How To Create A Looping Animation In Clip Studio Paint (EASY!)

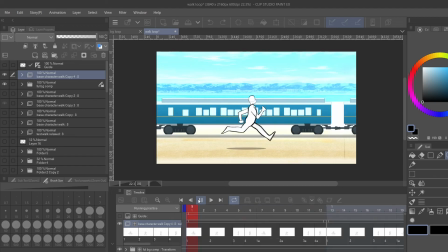724s
It looks like he's running, you know, nothing special, but it's not enough room to make the person that's looking at this think what's going on ahead of him or what's going on behind him.
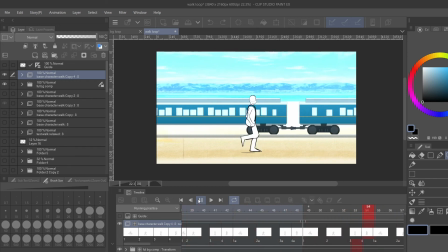738s
You just focus straight down the center, and it kind of takes away from all the work you did in the background. Nobody wants to take away from all of the work, the hours they did on their backgrounds and all of that stuff. So this is not really an ideal placement. This is the default go-to a lot of times.
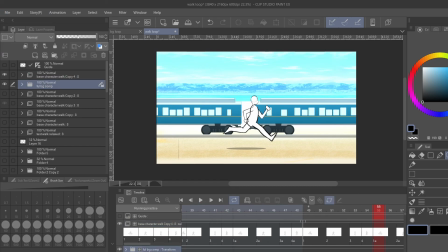755s
But let's bring up these lines here.
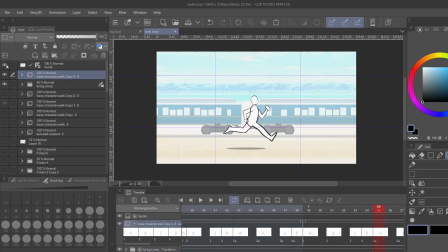760s
And I'm bringing up these lines, these ruler lines, to show you usually what the placement should be for your characters in a scene, right? So let's say we take this character and put them right up on this line where they cross at, right?
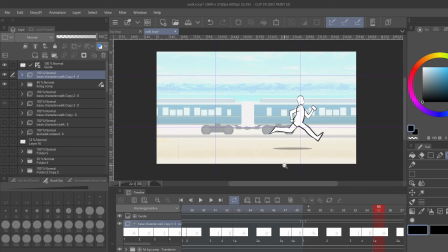780s
That seems like you're still following the rule of thirds, they would say, for animation.
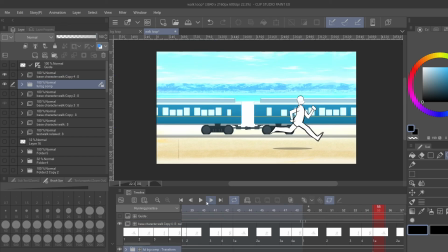785s
But if I turn these lines off, bring the animation back, the background back up, and start playing the animation, where you're looking? Most likely you're looking to the back. You're wondering what is coming. What is coming up behind them?
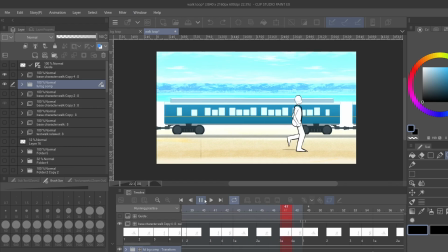802s
You know, maybe something passes him and you didn't get a chance to see it, so you focus in making sure you don't miss something that passed him. You're not really paying attention to the character. So you want to be able to pay attention to the character and to the scene. So the ideal place, let's bring this down a little bit.
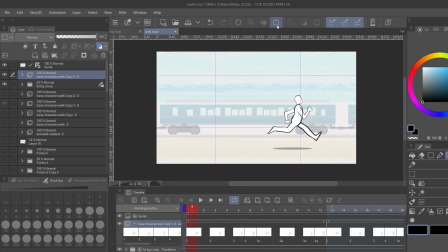823s
Bring the rulers back up. The ideal place will be here. And let me explain why. Bring the rulers down. Animation back up.
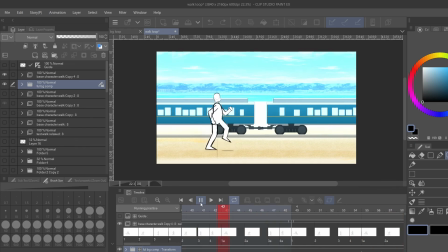836s
Okay, where's the first place you're looking? You're looking ahead of the character. Why are you looking ahead of the character? Because there's so much space, you're thinking, what is coming?
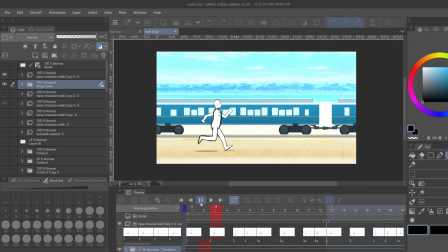846s
That's what your mind is automatically doing. But in the process, you're able to enjoy the background, enjoy the scene with the train going, and really bring the whole scene together in your head. Now, when it comes to the rule of thirds and so on and so forth, that's a whole nother lesson.
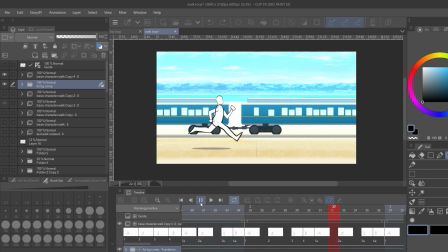864s
And I plan to probably go back over a lot of my early tutorials of animation and really bring some more depth to them. Because at the time, I didn't know as much as I do now. I just was kind of explaining the program, right?
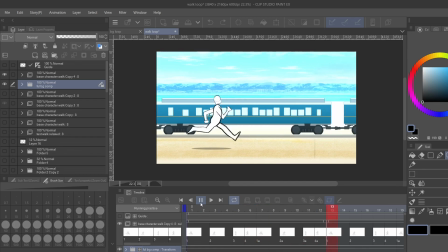878s
But these are the types of elements that make your animation better, make it more cohesive.
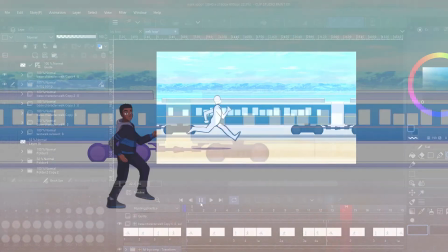884s
And this is all about composition. We're doing this loop right here.
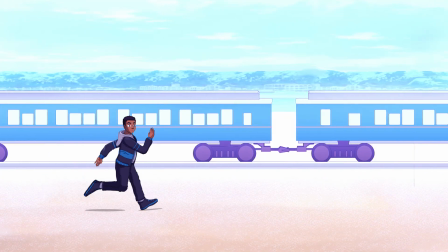888s
I probably will finish it, do a little bit more work to it so you can see it in its more polished form.
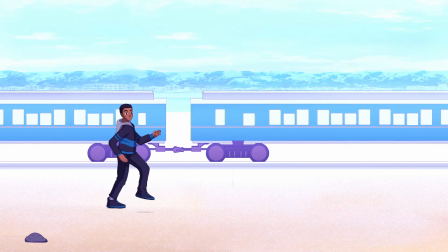894s
But this is how easy it is to do a loop 1 minute loop, 2 minute loop, it don't matter because you're just going to keep on playing this over and over again.
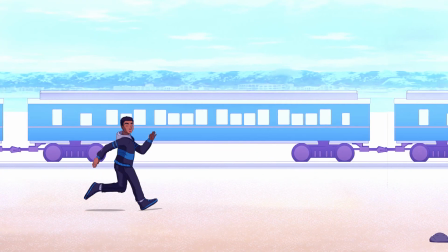902s
Throw some music in the background and there you have it. Throw that up on your channel. Maybe you make a little money off of it, you know?
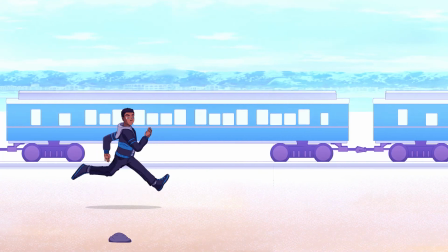910s
Well, I think that's enough for this video. If you liked it, please share it with somebody.
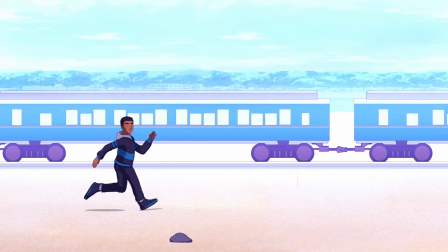915s
Maybe they'll learn something from it. And as always, anime life forever.